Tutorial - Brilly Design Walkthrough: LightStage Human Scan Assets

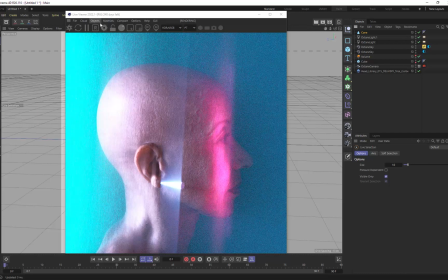1482s
Obviously with it completely blowing out because there's no real material on there, it's not looking quite right. But I'm trying to think, is there any sort of design that I could incorporate that is coming out from this that would look cool and not super distracting? I don't know. I might scrap this idea.
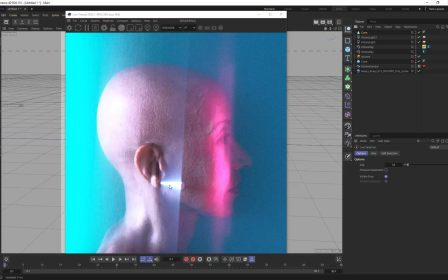1499s
But, you can see kind of how my brain's working right now on possibly integrating and incorporating something else. Why don't we just see this through a little bit? Let's go and grab a diffuse material. And in this diffuse material, let's open that up.
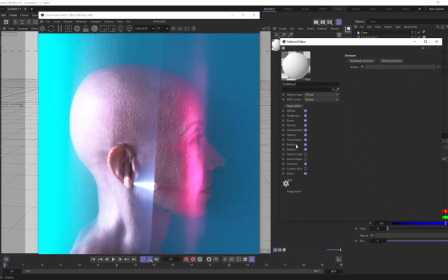1517s
And I will grab a emission, let's say texture emission. Let's throw in a RGB spectrum again in here. And let's make this, I don't know, like a lime green of some sort.
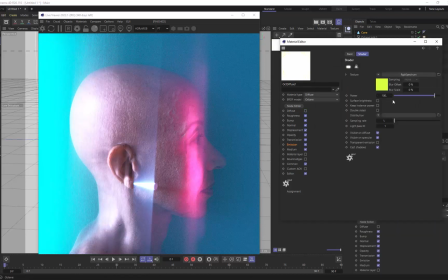1537s
Cool. Turn that diffuse off. We don't need that. Let's say surface brightness.
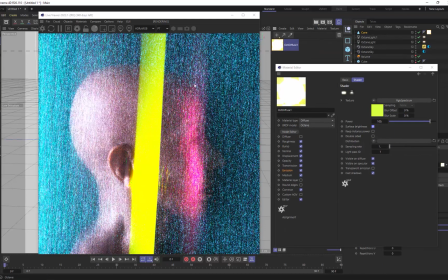1543s
Let's just add this to this cone for now. Yes, way too intense, the emission.
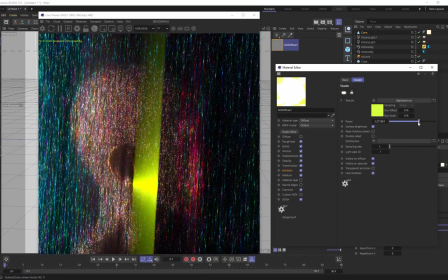1548s
Kind of figured that would happen. So let's dial this way back.
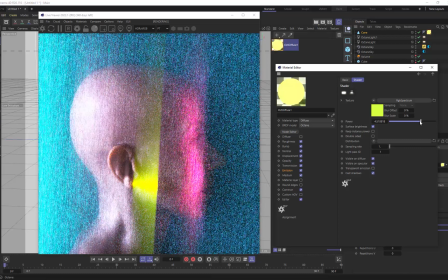1555s
Oh no, even having some cool stuff that's got additional light streak is kind of wild. You can see that sometimes little happy accidents happen too. This is not the look that I want for this, but that's why I love, it's funny saying this while you're watching kind of a tutorial here, but this is why it's a walkthrough and not a tutorial
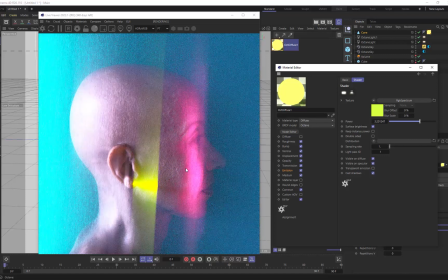1574s
because this is the great thing about just going and playing and exploring any sort of medium and not just watching a step-by-step thing on how to create something, because during the exploration, you're going to come up with things that you would
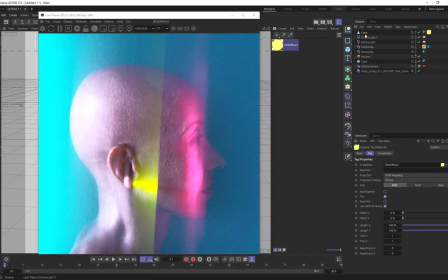1594s
100% not have come up with had you just been watching a step-by-step tutorial. This is not a step-by-step tutorial.
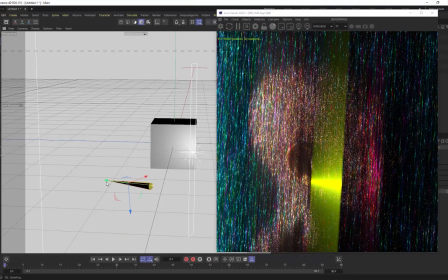1601s
As you can see, I'm just kind of working along here and exploring as I'm going.
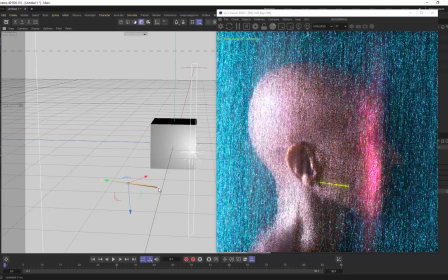1607s
And I'm going to change the radius of this and make it really kind of slender. And I'm going to also change the rotation. I might have to redo the position of this also.
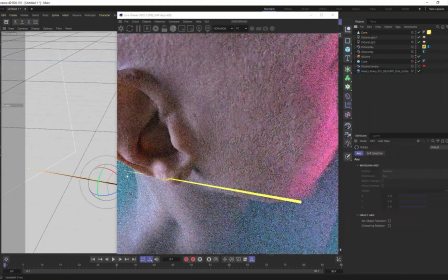1618s
Let's do that because I want this to be able to be seen across the whole thing. So let's move that in, because right now the angle that I had previously, it was poking into the head,
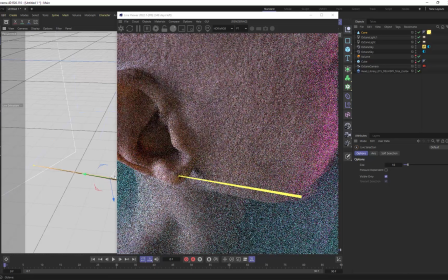1630s
and so you couldn't see it go out to the side. So it was feeling a little bit unbalanced for my image that is kind of more balanced,
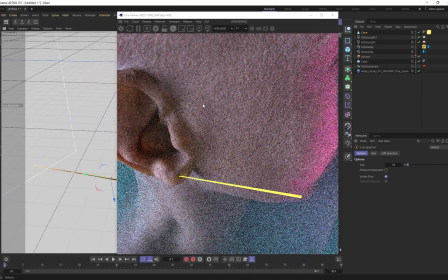1637s
and centered. So perfect. Now that's in the right location.
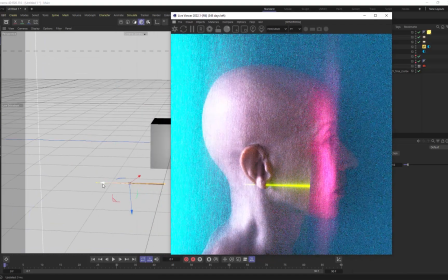1641s
Let's go back in here and maybe even move this through a little bit more. Let's keep going. So maybe it's 50-50, halfway in, halfway out.
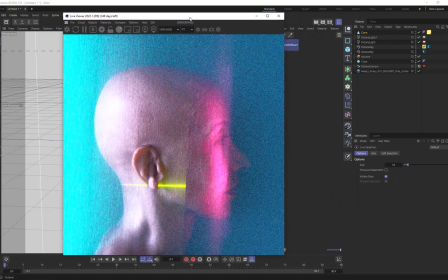1656s
Let's just wait for this render to kind of resolve itself for a moment, and then we'll hop right back in.
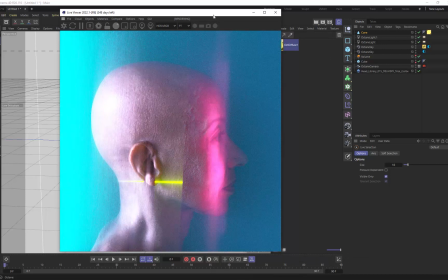1663s
All right. So after looking at this just for a second,
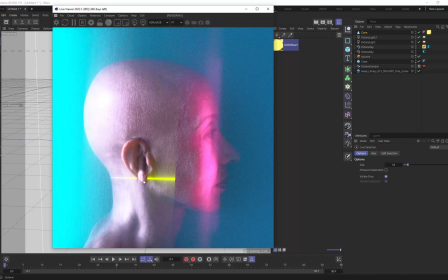1668s
I think having this angle being horizontal doesn't do anything for the image. Some of these strong verticals are bothering me a little bit too, but let's take this cone here and let's rotate it.
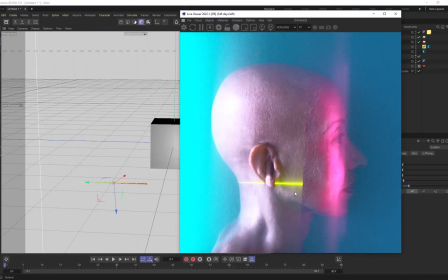1681s
My first thought is what if it was, at the jawline? My other thought was what if it followed more of this line from kind of the eyelid coming down and the eyebrow coming down?
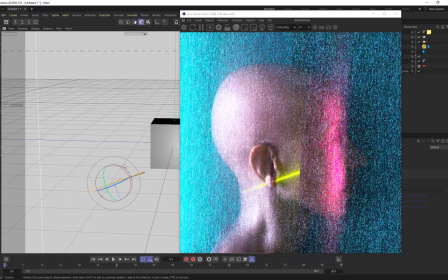1693s
So let's try both of those really quick. Let's rotate it more on an angle like that.
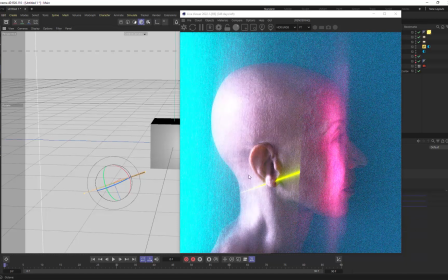1700s
That helps break up some of the strong verticals and horizontals that we're having.
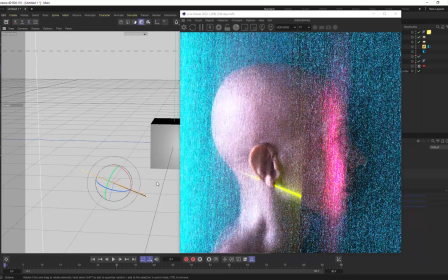1706s
Let's see, let's rotate it and maybe match the angle of the jawline. Let's see what that looks like.
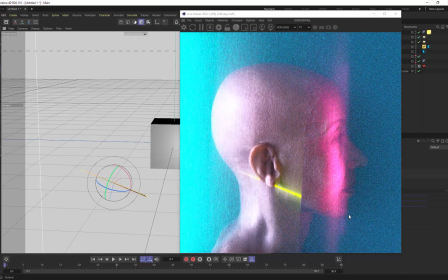1712s
That's kind of cool too. I actually think I prefer it the other way though, because that's kind of helping point to our focal points that we kind of are establishing here.
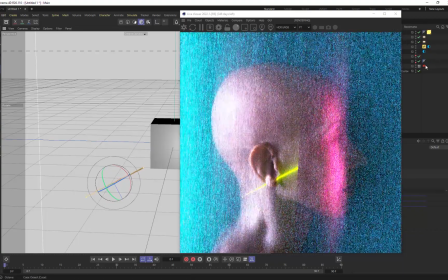1727s
So let's maybe make it just a little bit more of an angle, and then we'll have to go back in and reposition.
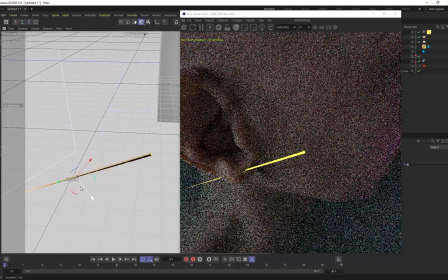1733s
And I might just remove this whole thing altogether.
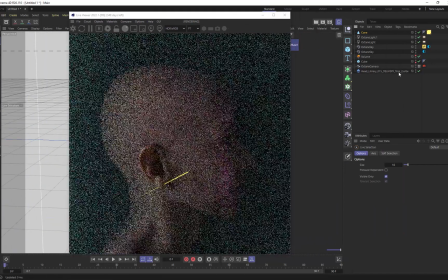1736s
I haven't made up my mind yet if this is something I want to keep or not, but having the addition of the geometry could be kind of cool.
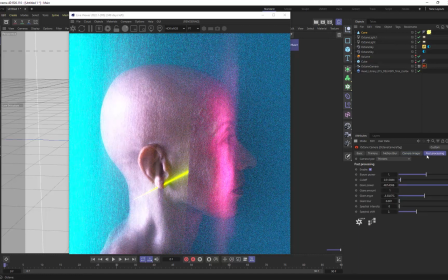1742s
Let's go back into my camera imager here. In a post-production, we haven't messed with bloom at all. I don't want this thing to get over the top. And now we do have my cutoff here, set.
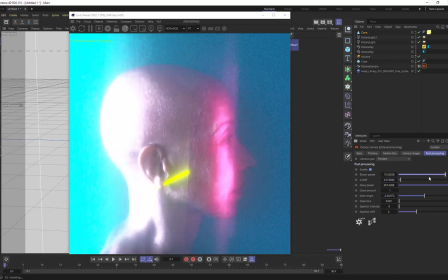1758s
So it's just kind of marking these. So bloom is not going to really do much for the entire image, just for those kind of areas.
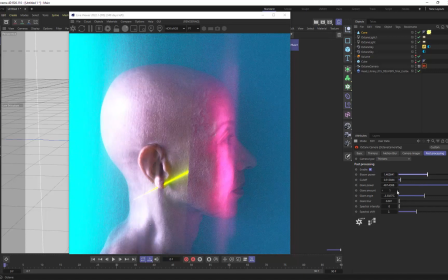1764s
So I don't even know if that's something that we'll want. Maybe change up. The glare might just be a bit obnoxious right now. Let's dial that back down. And something that I'm going to do Let's go back into this area light, this first one, and I might reduce the height.
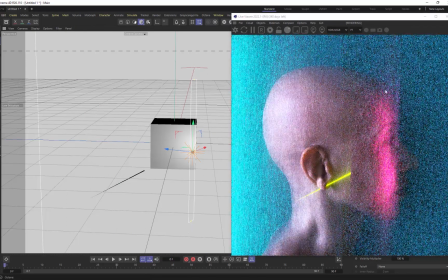1782s
I was trying to avoid doing that, but I really don't like the vertical streak as much that I'm getting, so I'm just kind of reducing that down so it's not as obvious. I don't mind a little bit of it, but not crazy intense.
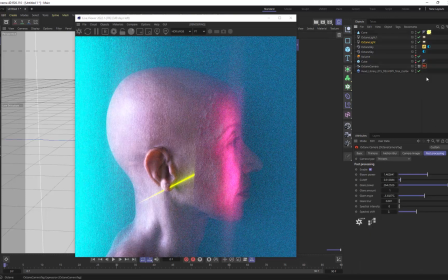1798s
And then maybe the angle of the glare. Let's see. That's pretty cool, pretty intense. But I think I could get behind this.
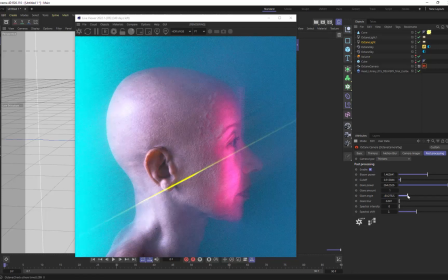1814s
Let's see if I can match that angle up perfectly with the angle of that geometry. There we go. That's kind of interesting. The only thing I don't like about it is that we do lose that it's a piece of geometry at all. Now it's just kind of a lighting thing.
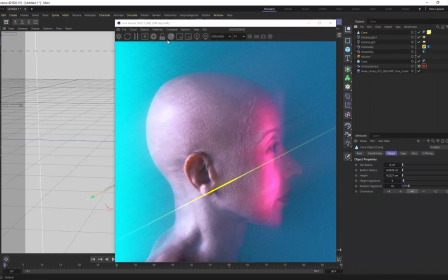1831s
But again, that's what the beauty is of exploring, because now I'm like, what if this
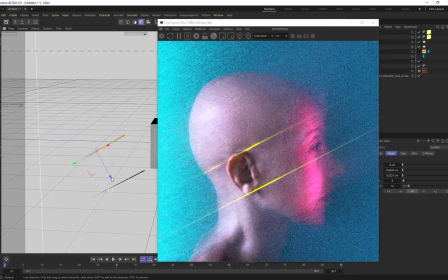1841s
piece happened again? And again, oh, not there. And again. And maybe we'll do one more. Maybe we'll take this first one.
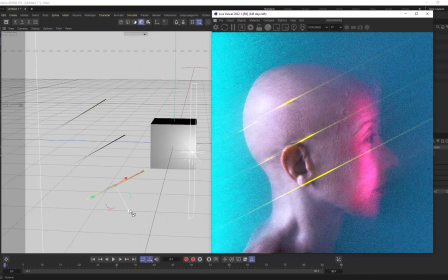1855s
I don't know if we want 3 or more. Let's see if one looks good down here.
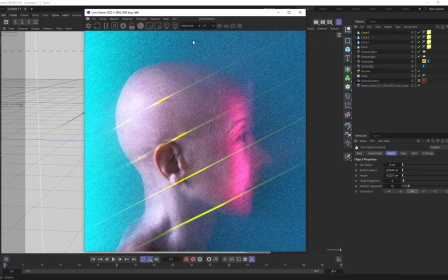1861s
Again, you know, we're trying to take a more graphic approach with this look. I think something like that is pretty cool, actually. Let's mess around with the material a little bit.
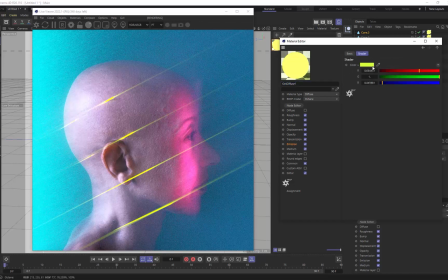1876s
Let's go more of a green, because it's getting a little yellow.
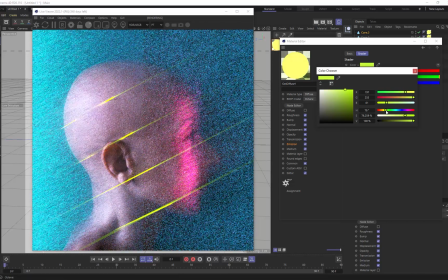1883s
So just a little bit more green in there.
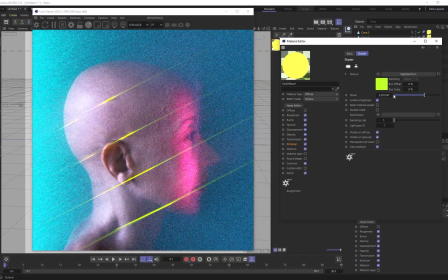1890s
And then let's go into the emissions. And right now the power set really low at 3, but let's increase this.
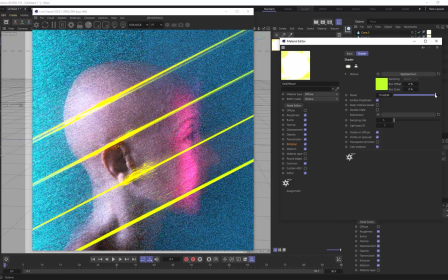1897s
Let's just go crazy on it.
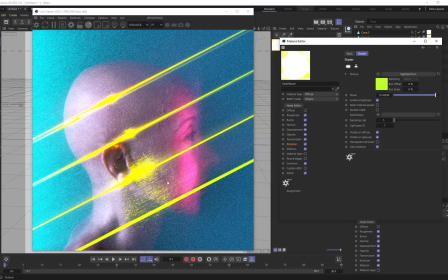1902s
You know, even before it resolves here, we get all these kind of artifacts. Pretty interesting to look at.
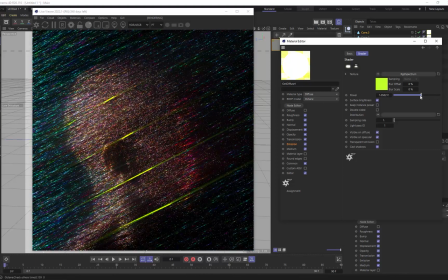1907s
Definitely not something I'd want for any kind of the final. Let's reduce it even more.
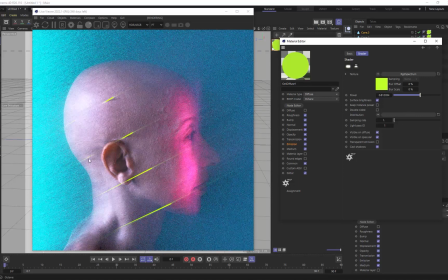1914s
Yeah, so now when you reduce it too much, though, you know, it seems just like geometry's piercing through the head. Not really the look that I'm hoping for. So it's bringing maybe to 4.
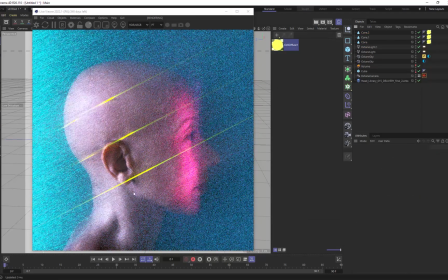1930s
Yeah, I like all of them. I don't know if I like the last one I did down here. Kind of like them bringing your eye upward a little bit. I think that's kind of nice. Let's go back into the camera imager and the post processing.
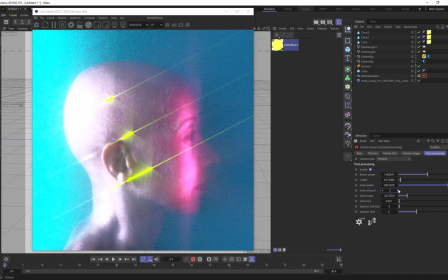1943s
Let's see what glare amount of 2 does. 3. Kind of blowing it out just a bit much.
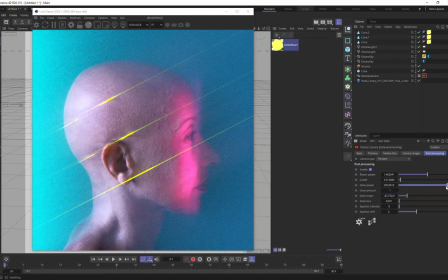1951s
Let's go glare power down a little bit. Camera imager.
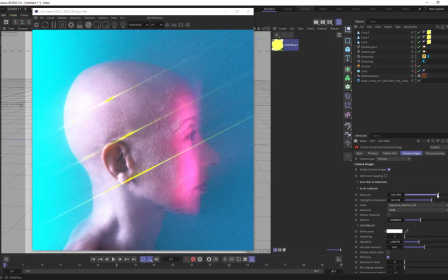1957s
Maybe increase the exposure. Mess with this gamma. I like bringing it down so we get some more contrast in there, which is what I'm going for when I mess with the gamma on this.
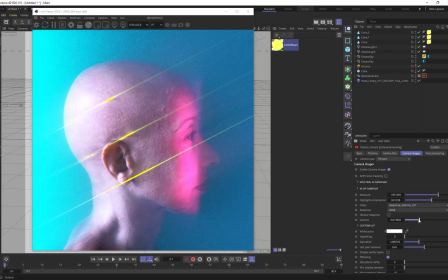1972s
Yeah, this has got a really cool feel.